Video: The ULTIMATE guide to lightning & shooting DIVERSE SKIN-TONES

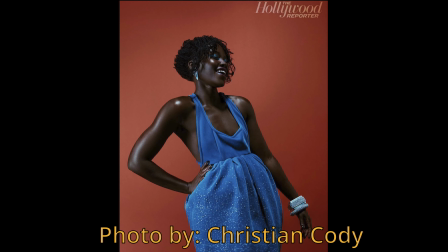In most cases nowadays, you're trying to make skin look more naturalistic. So if there is no makeup available, just add a moisturizer to the skin to make it a little bit more reflective.
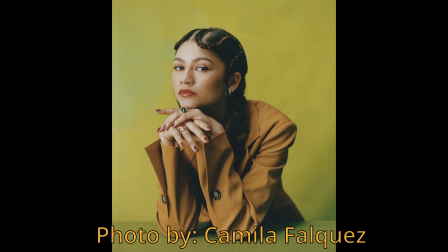But if you do have a makeup artist, make sure they're using a makeup with a reflective base. Makeup with reflective bases can reflect the light being thrown at it, and it's very common to see today. But how do you light actual dark skin tones?
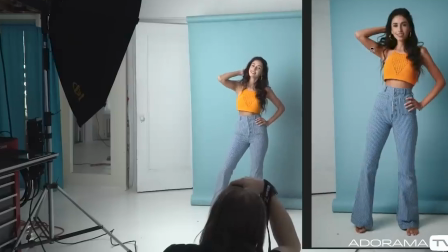Contrary to popular belief, it's not just hard light, especially when you've taken into consideration the reflectivity of the skin.
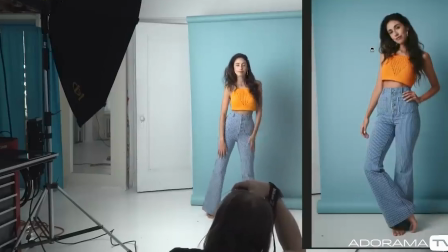Now you can use hard light if you want and the reflectivity of the skin will allow you to contour and shape it better But more often than not
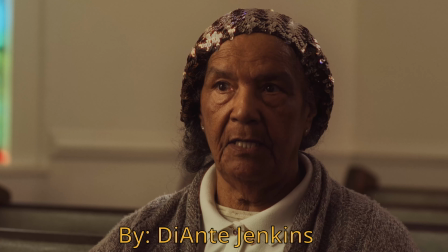we're seeing films and photographs using soft light That's because it's more natural to the light we see most often in everyday life and more importantly It's better for spreading light across darker skin large source soft lights will allow you to spread the light across the skin and then meter for Different parts of the skin tone again, Ernest Dickerson get a highlight and place that for those of you who know the grayscale,
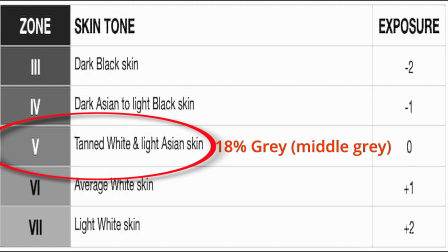place that at 18%, the highlight at 18%. Then the darker areas would still be on the curve.
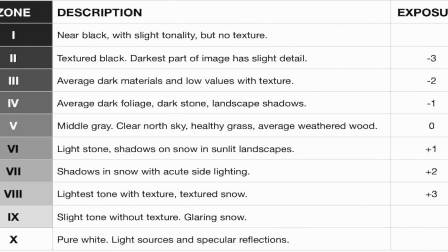Caucasian tones were usually like a stop over that, which is pretty much where it should be. So I would always, you know, find the reflection and base it on that. So I would always use an incident meter to get me in the ballpark, but I would set my f-stop with the spot meter. Side note, a spot meter meters the light of a spot that you pointed at. For instance, here. Most camera meters are spot meters. An incident meter measures the ambient light around or the light that's being pointed directly at a subject.
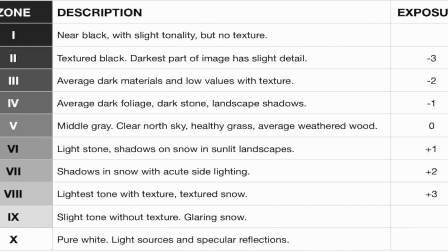Most camera meters and light meters measure correct exposure at 18% gray. So if you're spot metering for 18 gray at the highlights,
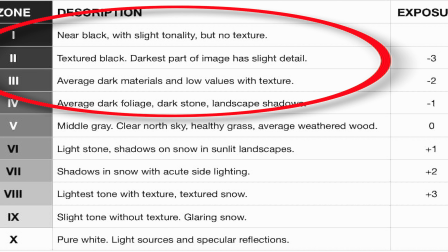based on this, you have about three or four stops before you reach complete black in four or five stops. before you reach complete white.
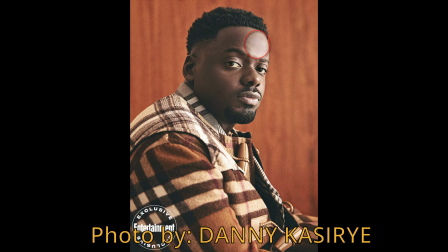If you spot meter the highlighted part of the skin at 18% gray, you have plenty of dynamic range to allow the rest of the skin to go under and still retain detail. Now, I'm not talking about a big hard highlight. What I'm talking about is soft light that slowly transitions into other skin tones.
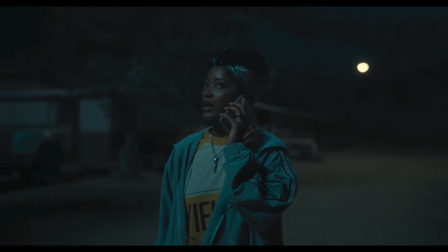That's why soft light is better for spreading out against darker skin. Now, the goal is to never light your subject, but to illuminate them within the scene.
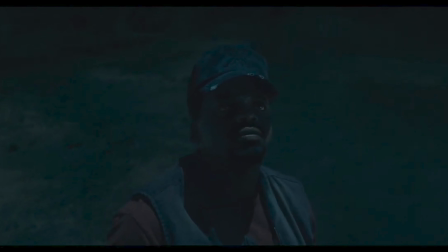Lighting them feels artificial, but illuminating them makes it feel natural like they're a part of the scene bone structure also comes into play you can contour the light
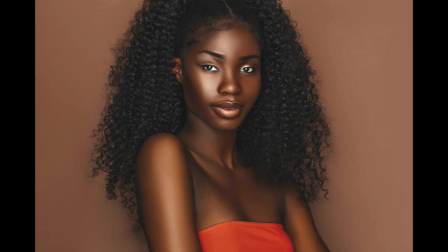by putting it in different positions in order to highlight people's bone structure that way you have highlights say on the top of the cheekbone and let it fall off underneath study your subject's face if you can and use your lighting to highlight the subject's bone structure now if you don't know how to shape light or contour light for someone's face i can do a video on that just let me know down in the comments below now if there's a bunch of different people with a bunch of different skin tones what you want to do is meter for the person in the middle and your camera and your film stock should be able to fall in place now let's talk briefly about style and controlling the reflectivity when you're using reflected light you want to be able to control it and one of the things that Insecure's DP uses is a polarizer filter that way you can control the amount of
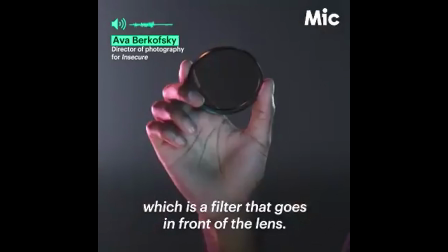reflectivity that you have coming off their skin I use a polarizer which is a filter that goes in front of the lens this actually works
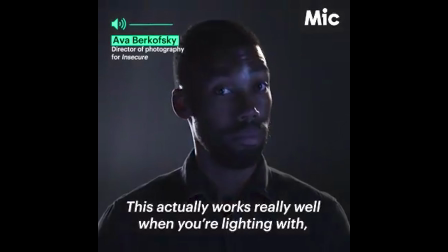really well when you're lighting with you know a reflected surface
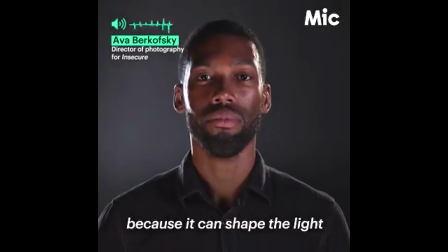on skin tone because it can shape the light in a really pretty amazing, effective way.
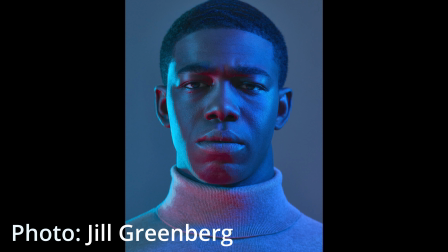Now, color is another great tool to use on darker skin tone, and that's because dark skin absorbs light. And all of that light becomes a part of their skin, whereas with lighter skin, it often reflects back and mixes together in ways that you don't want. Now, another great way is to embrace the darkness. Bradford Young is one of the most popular cinematographers out today and he always embraces the darkness, especially with his darker skinned people. You accept the fact that if the person is looking at the lamp, they'll be frontlin'.
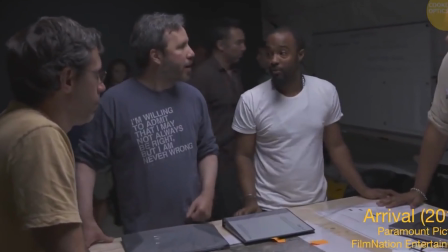If I want to move around the person 360 degrees, it's okay that they're completely backlit because we've seen where the source is coming from.
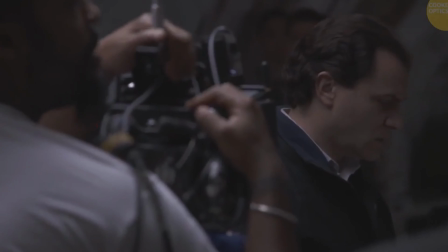If they're completely in silhouette with a little bit of edge, they still feel like we're delivering,
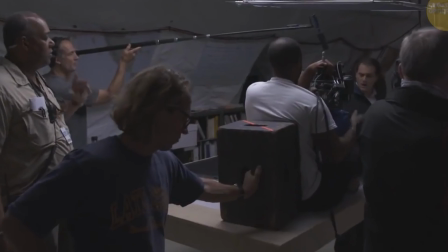we're giving the audience what they need in terms of communicating whatever needs to be communicated at the moment.
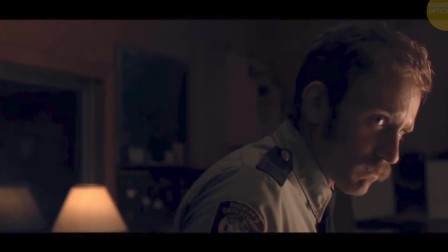And it gives it a lot of visual texture. So, first thing I do when I go in a room is I black the ceiling.